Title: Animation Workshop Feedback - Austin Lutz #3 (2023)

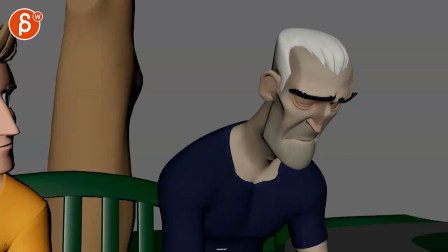3s all righty let's play this in full first there is sound you have no idea what it's like to be a coward
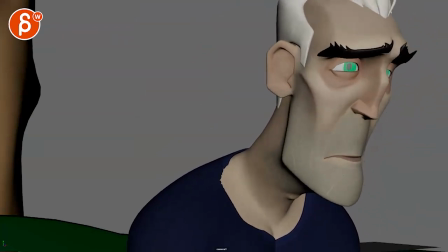11s see these horrors and do nothing you have no idea what all right now you're asking here the email
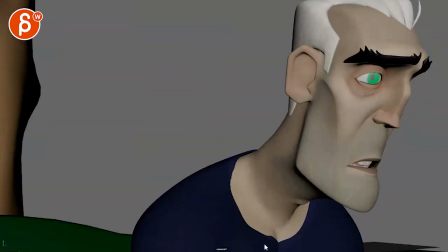20s
about the character about the breakdown and cry and how to push that just quickly before i get into this uh careful like
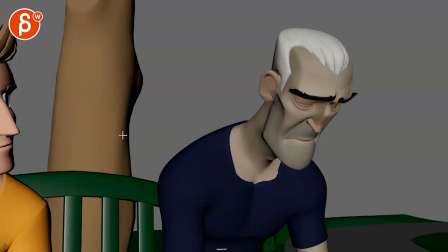28s
we are so edgy on on this character here on the left um i think i remember it's been a while actually but i remember we talked about this where uh either bringing the character more into frame or it could be an over the shoulder so that you know it could be more balanced than so
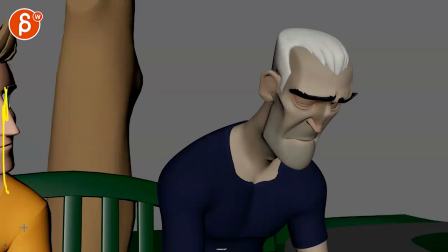43s
you don't have to show the face you don't have to animate anything but right now this feels a bit awkward to be there and then once we cut um
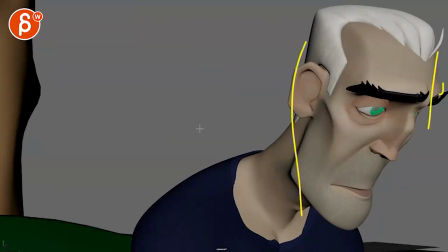51s
a slight tangent there and then it's kind of it's just it's just also so close where i feel like this would be um
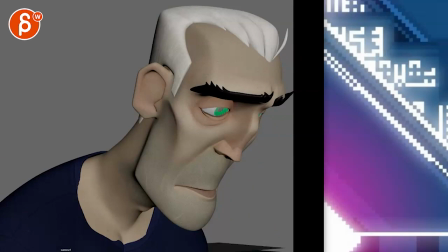58s
again i got might have to go back into the previous review we talked about but i think it would be more comfortable to at least centered it could also be
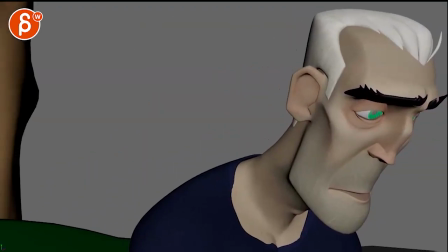65s
on the left i mean maybe at least a bit more here so that we are within my clumsily
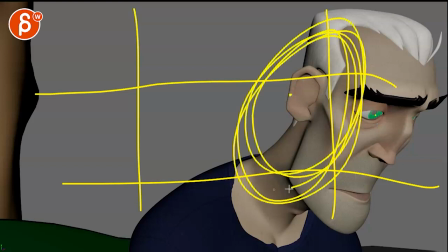72s
drawn thirds here so that you know the eye could be like the head would feel like it's more concentrated here than so far on the right
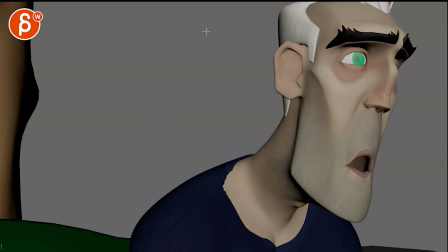82s
because it's not like the character turns around and ends up being here that's why we need we need to anticipate the space here so just that i think is going to
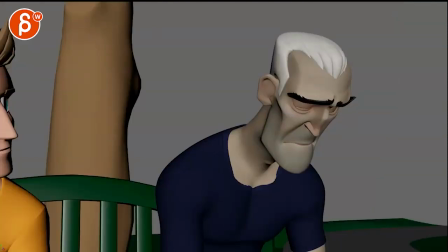90s
help as well the other thing too is that i think given that the sound is so elevated it feels like he's breathing
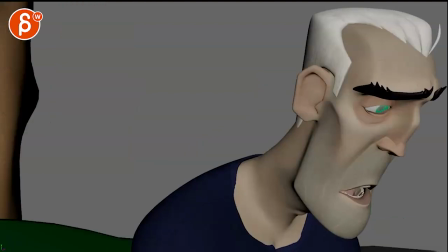99s
a lot or sounds like
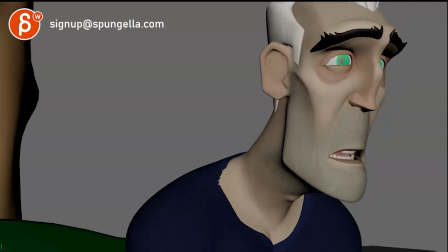104s
which i mean he is but the thing is i would just treat this as
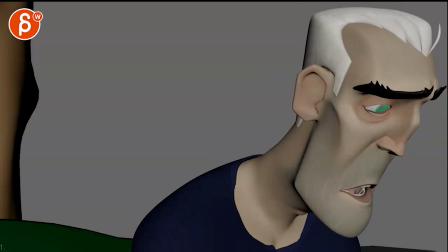110s
you know maybe it's just a really good mic or uh the room operator like the
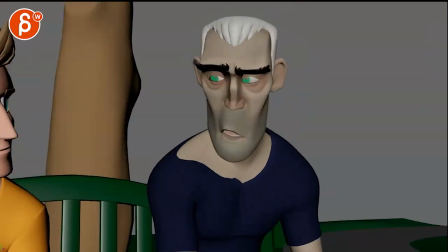116s
mic is right there i don't maybe something's just over dialed but i think it's just too much in terms of what you're doing
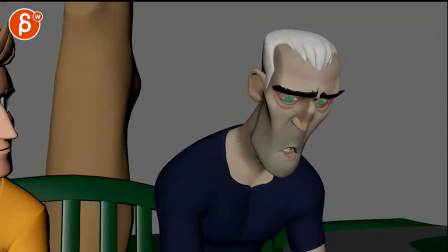122s
with the mouth shapes i'm going to turn off the sound here um so just if you watch him hey this already pops it's a really big move over one frame and then after that it's like one frame down and then actually goes the other way it kind of locks and goes back there's no easing into this
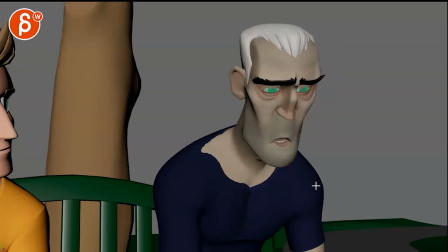141s
same thing here it's not as poppy here it's still pretty big though in terms of shape changes this gets better
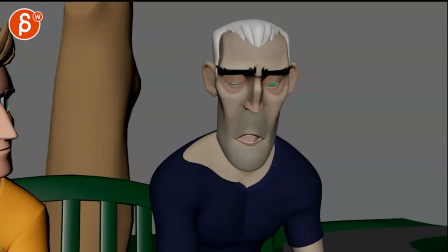148s
and then we get to this and i mentioned this just because there is
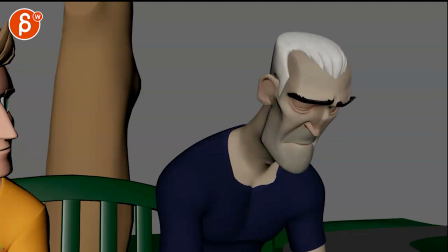153s
a um there's a tone to this to bring the sound back you have no idea
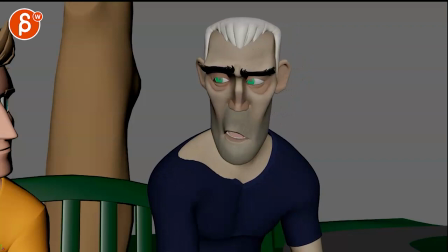158s
what it's like to be a it's not like he's yelling at it doesn't feel like there's a big yeah or something it's it just i
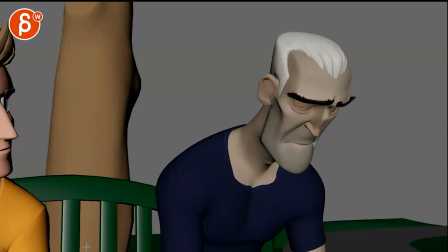166s
think you want to keep the the emotional impact of the of the shot and kind of the tone of it and having this pop into this to me there's a disconnect where it's it's emotional it's there's definitely a lot of energy in the voice but
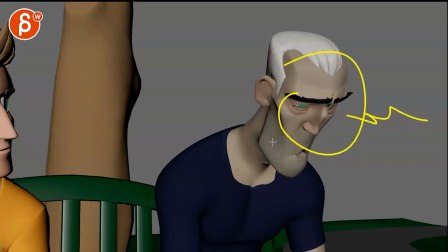180s
this is like a big park he's going into like a poo poo poo poo weird